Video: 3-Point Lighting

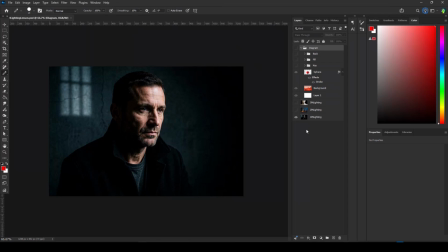In this video, I'm going to talk about three-point lighting, and before we get into how to do that in Maya, let's discuss what three-point lighting actually is. Now, let's work our way up to that. First of all, one-point lighting just means that there is one light in the scene, lighting everything.
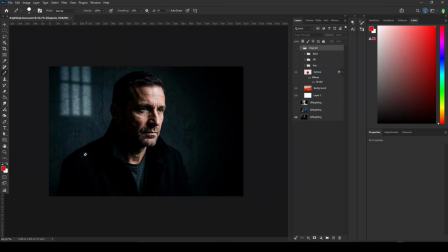Problem with one-point lighting is you tend to get very, very deep shadows, and you tend to lose a lot of details because of that. Now, that could be what you're looking for. This can create a very dramatic or even spooky effect, especially depending on where you put the lights in the scene.
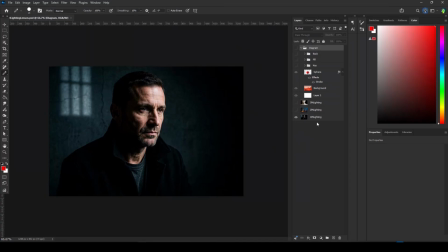Imagine back when you were a child holding a flashlight under your face and going, ooh!
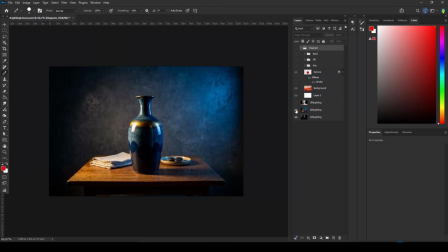That's one-point lighting. Two-point lighting is when you have two lights in the scene. There's always going to be one primary light casting most of the light onto your object, as you can see from this one right here, while a secondary light fills in some of the shadowed areas.
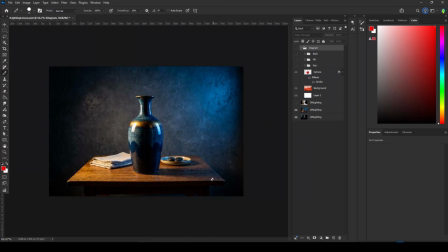It is never going to be bright enough to completely wipe out the shadows from the primary light or the key light, but it does help to lighten some of the dark areas so you can see them a little bit better.
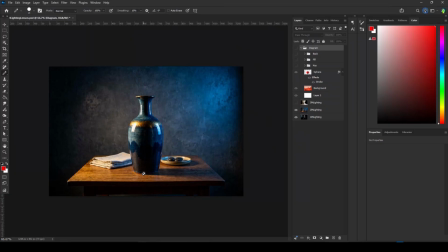Oftentimes, this is just bounce light from the environment, but you can also add in a second light entirely if you need to.
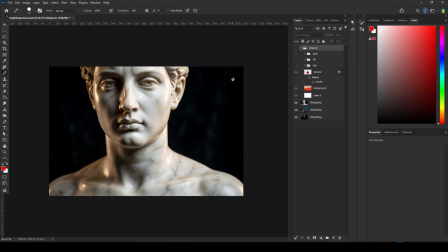And then, of course, three-point lighting, where you have the primary light, the key light, a secondary light filling in the gaps, and then a third light, which is behind the subject, which lights it up along the edge.
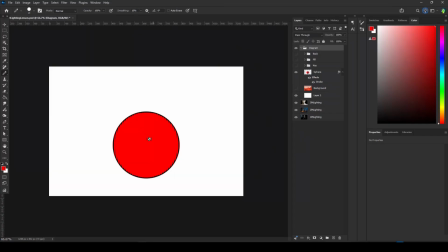So let's talk about how to build that up real quick. So let's say we've got a sphere in our scene. We begin with the key light. This creates most of the light, but also most of the shadows. Oftentimes, it comes from somewhere up above, either top right, top left.
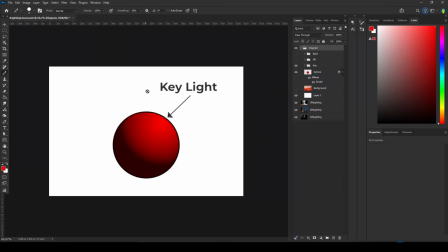Doesn't really matter where it comes from. What matters is that the fill light is going to oppose the key light. If the key light is from the top right, the fill light is going to be from the bottom left.
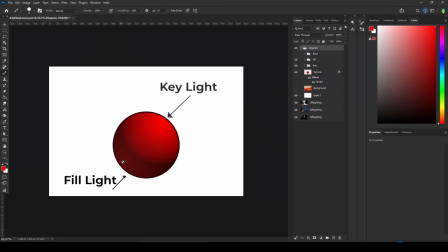It needs to fill in the shadows left behind by the key light, and it's always, once again, going to be dimmer than the key light. It's not going to completely overwhelm and lighten up the shadows. There needs to be shadows. Otherwise, the whole thing's going to be evenly lit and flat and boring to look at.
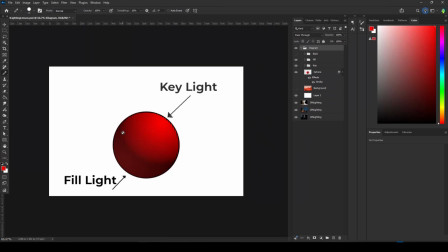So you need to have some shadows in here, but they need to be light enough people can still see things. And what makes it a three-point lighting, once again, is that backlight. That is there to create a rim of light on the edge of your main character or primary model that you're trying to show off.
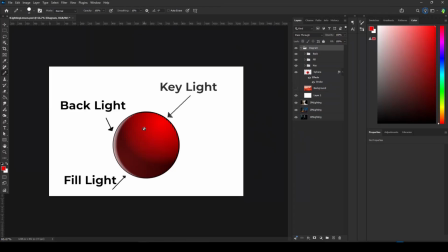You may not see this a lot in real life, except in very specific circumstances, but it is so used in Hollywood at this point that we just kind of accept it when we see it. It is there to break your subject away from the background.
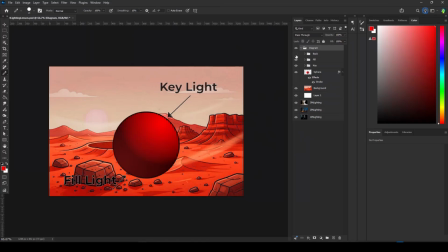Without that, you risk this blending in, just looking like the rest of your scene. Throw in the backlight, and suddenly this is indicated as something that is important to look at. And that is the main reason why we have the three-point lighting.
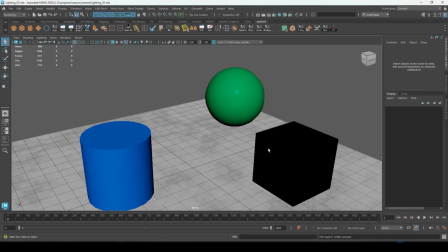So, how do we set this up in Maya?
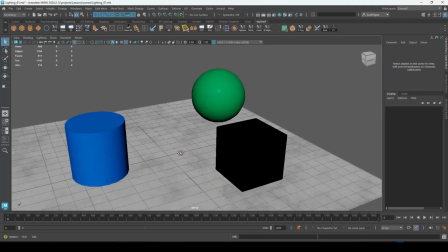Well, first things first, you need to decide where your camera angle is going to be.
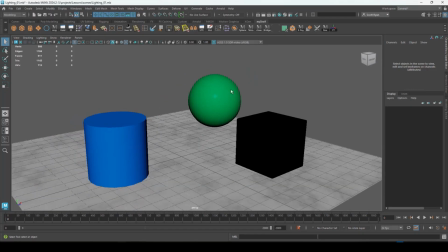Because if I spent all my time lighting this with my key light and my secondary fill light and my rim light,
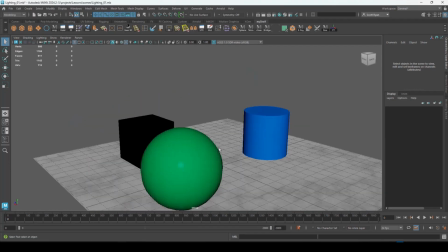backlight from this angle, and then change my mind and decide, no, I want to make the sphere in the center of the scene and everything else in
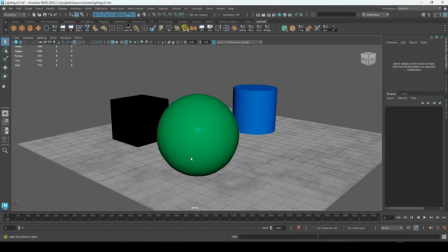the background, well, all the lights you just set up are completely useless. So you got to make sure you know where your camera is going to be.